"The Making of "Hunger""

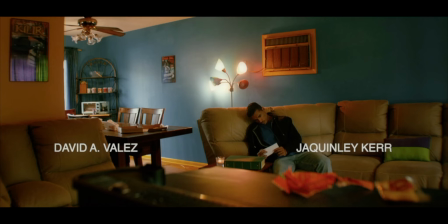12:14 I'll get back to the text in a second when we see the next line of credits. But here, we love putting the killer poster here and the house call poster there. So, you know, we gotta throw in our little past movies. At last minute, we decided to put this fish tank here, and I thought that was really cool.
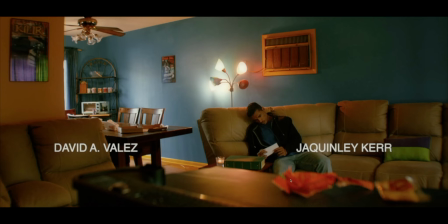12:34 But then it looked kind of blank, so I just took a couple of the Chinese food fortune cookies, and I put them here. It was just like a scrap of paper and 1 fortune cookie. And I feel like when it's this close to the screen, the camera lens, it adds a lot with having just a little.
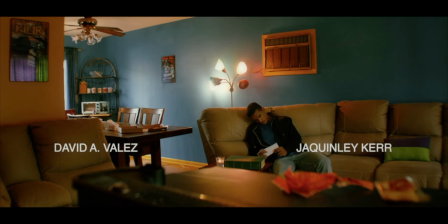12:53 I wanted to, look at the frame and say, what can I do to grunge it up a bit and make the house look a little bit more disheveled. And yeah, I'm always worried about composition, so I made sure that the killer poster is completely in the shot,
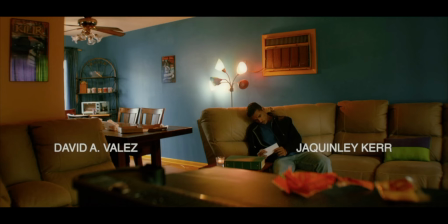13:11 and that at the top left, and that the Chinese food cookies, fortune cookies on the bottom right are completely in the shot. But it's still, everything can still draw your eye to the human David in the shot.
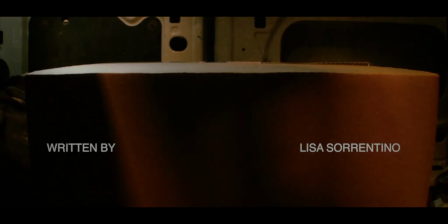13:32 So here we go, written by and Lisa Sorrentino. You'll see that the written by and the Lisa Sorrentino come together. So I'm going just with that motif, these 2 things on opposite sides coming together. Now, I am not actually in the back of a van that is moving for this footage.
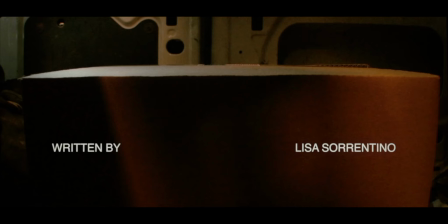13:51 I am just, the van is parked and I'm shaking the camera. I guess we should talk about this van a bit. I was going to see about renting a van, but they had a friend who they said he had a van, or he had a work vehicle, and I was so excited.
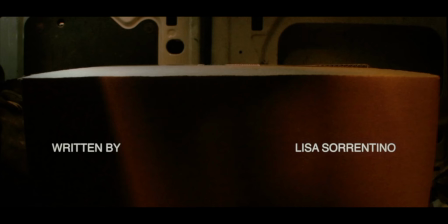14:07 He brought it over, and it was not actually a van. It was like a work truck, like a flatbed truck, which was not what we wanted, because I talked about the light coming in when the door's opening and everything, and I thought that we were screwed. We didn't have anything, but he actually had a van also, and he went and came back and got it.
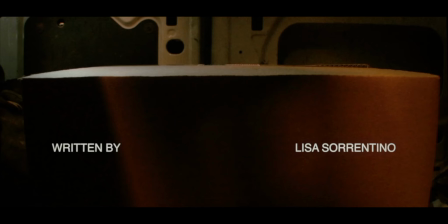14:26 And when I opened up the van, there was literally no space in this van. It was packed with wires and brushes and shelves of stuff. There was so much stuff in there. I don't even know. So we had to take out a bunch of stuff, and I'm still barely fitting in.
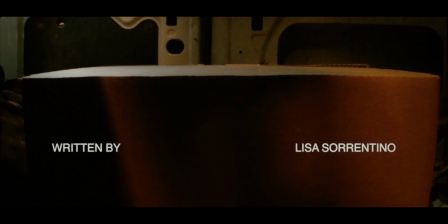14:42 I mean, I cannot move any further back than this. I would have liked a slightly wider shot, but it's fine. I think I had an LED light sort of wedged in there too to get this box illuminated some.
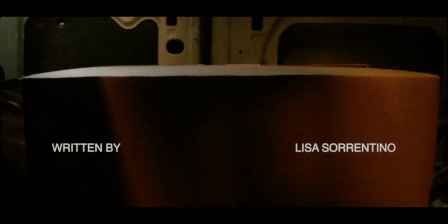14:58 But anyway, the truck wasn't moving. The truck was just sitting there, or the van was just sitting there, and I just shook the camera a little bit. And then we had the sound guy actually sit in the back and drive around with the van,
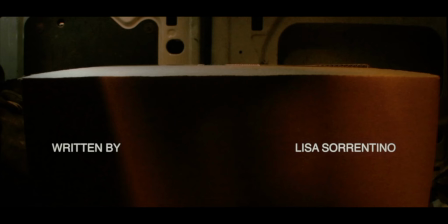15:13 so we got the sound of the truck van moving, and I just merged the two together, the audio of the van moving and then this footage of me just kind of shaking the camera around.
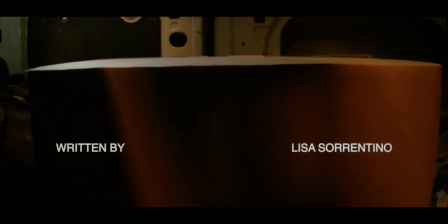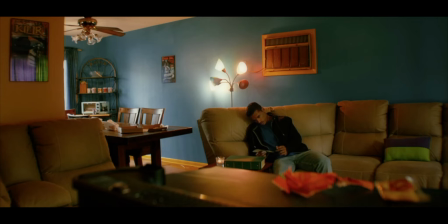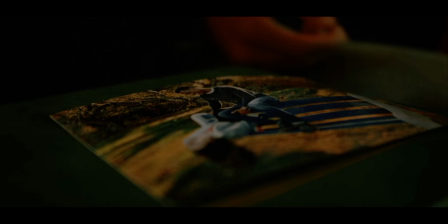15:33 So this is from a bunch of pictures that I shot of these two with my iPad, actually, and I ran it through some old school filters and stuff to make it look like an old school Polaroid,
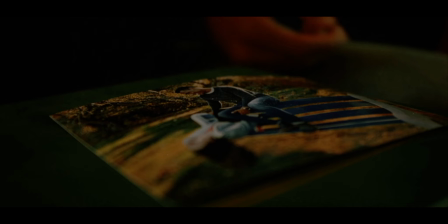15:46 and then we printed it out on the Polaroid pictures, or not Polaroid, but just, like film prints from like Staples or whatever. I'm not sure where they came from. And here we've deliberately made sure that the focus is so shallow that you only see his face clearly.
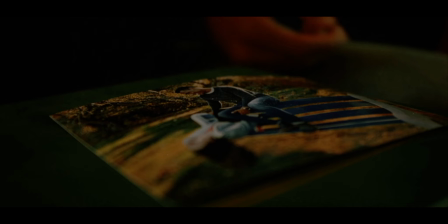16:04 She's still really blurry because she's actually dead. We don't know that yet. I know, the audience doesn't know that, but it's a clue that something has happened to her. She's out of focus.
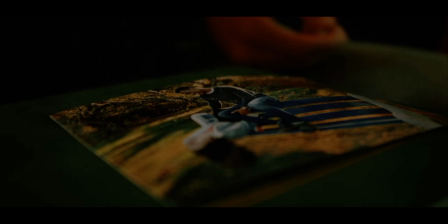16:14 She's in focus in the picture in real life, but I've filmed it so only his face, that plane of the image is in focus. And you'll see later that she actually becomes in focus. Once she's been revealed, we come back to this picture and she's actually in focus at that point.
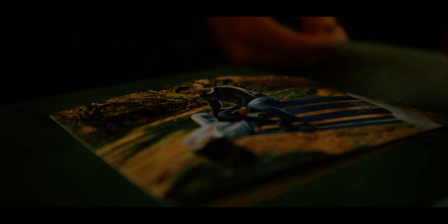16:35 And these benches were shot by where I live. They came out, and it was the same day that we were rehearsing, and it was real fun. And I wanted the actors to get together. I know these guys are both fantastic actors, but it's nice to meet your co-stars before you shoot a film.
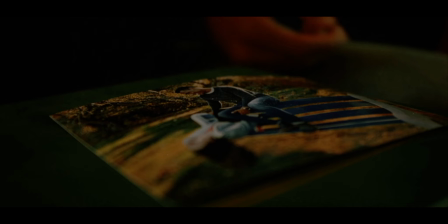16:53 I wanted them to have a little bit of just natural chemistry that came from the fact that they've already spoken with each other and met each other. I just think that helps. If you can do it, I think you should do it. And we only had the one day to shoot, so
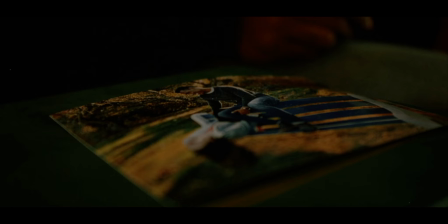17:10 I wanted to get as much as I could done before the shoot day that I could.
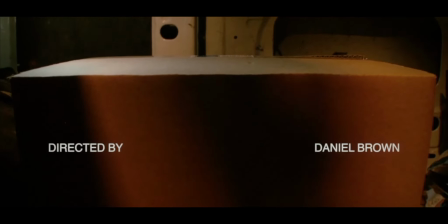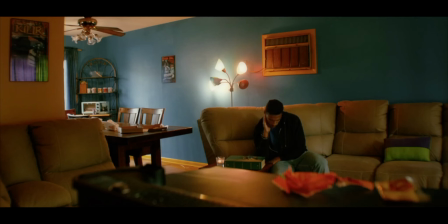And you'll notice again, a lot of this stuff is still, there's a little bit of a blur to it.
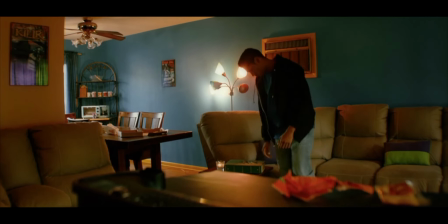17:32 Nothing is completely perfectly sharp.
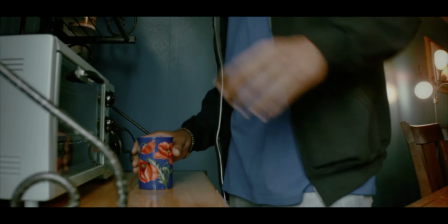17:34 It was filmed sharply, but I added a tiny little filter just to blur it by there's a number thing there.
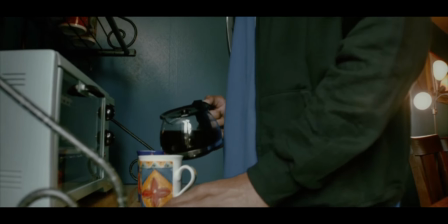17:43 It says 0.0 when there's nothing, and you can go all the way up to 100, and I did like 0.2 or something.
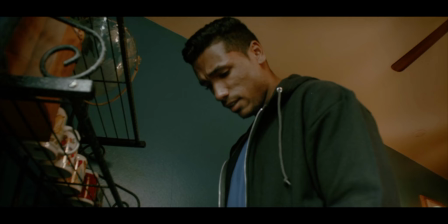17:51 All these birds and stuff in the window, that's all sound effects that I added. It was pretty darn quiet on set that day. There wasn't much going on.
Miss you so much.
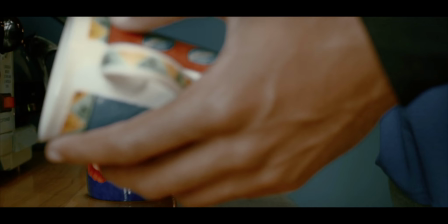18:03 Also, what I did was, when watching a lot of 80s films and really trying to study not just their visuals,
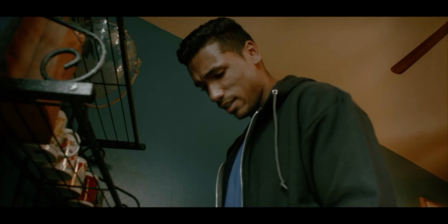18:10 but the sound, I noticed that a lot of old films, they don't have the full, rich, dynamic range of sound today. There's a little bit of a hollowness to it. It's not as bassy, a lot of these older films.
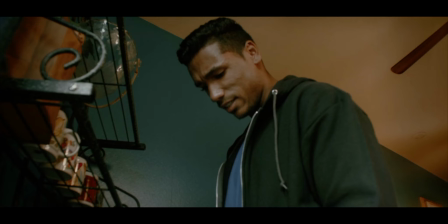18:27 It's not like the audio is coming out of a radio or anything, but there's just a little less bass. There's more mids. I don't know how to explain it because I'm not a professional sound guy, but to my ear, there's not as much bass in these older films.
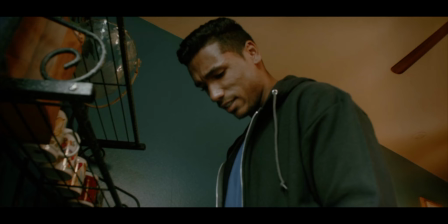18:46 I suppose if you were watching on like a sound bar and you have a subwoofer, you might be adjusting your EQ and stuff, but with all things being equal, if I watch a film from 2019 and then I put on a film from
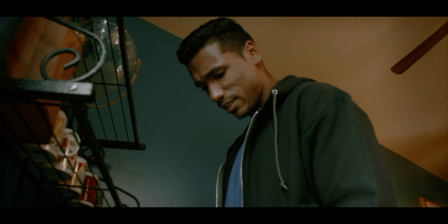19:00 1960 and I don't adjust any audio settings or EQ settings, the 1960 film is a lot less bassy. It's a lot more mid. So I went in and I took a lot of the bass out of this. To give it a little bit of a hollowness to it.
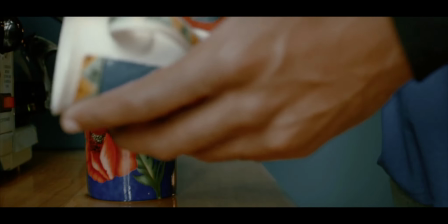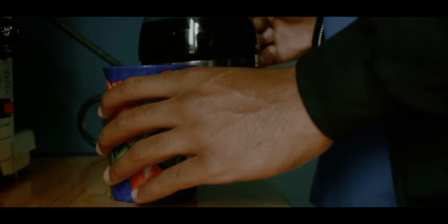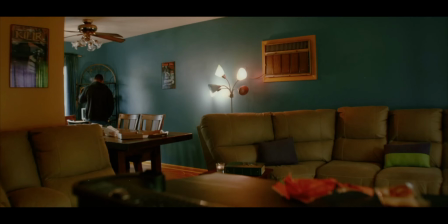The dog barking was part of this background sound effects, but I lined it up so the dogs start barking when the doorbell rings.
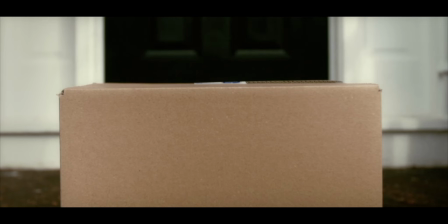19:46 So now we're back to this package again. It's front and center because this is an important object. I subscribe to the school of only cut to a close-up when it's absolutely necessary.
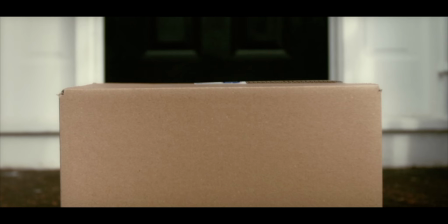19:59 And since this is the focal point of, this is what's going to change his life forever, it's front and center. And you can hear the truck driving away as soon as he opens the door, so he doesn't have a chance to
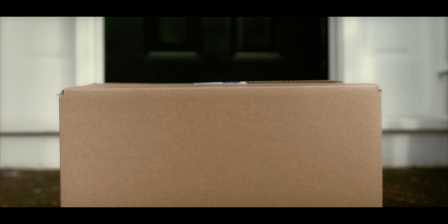20:15 see the truck, and that was recorded by our sound guy outside, and we just let the truck drive off, and we recorded the truck driving off.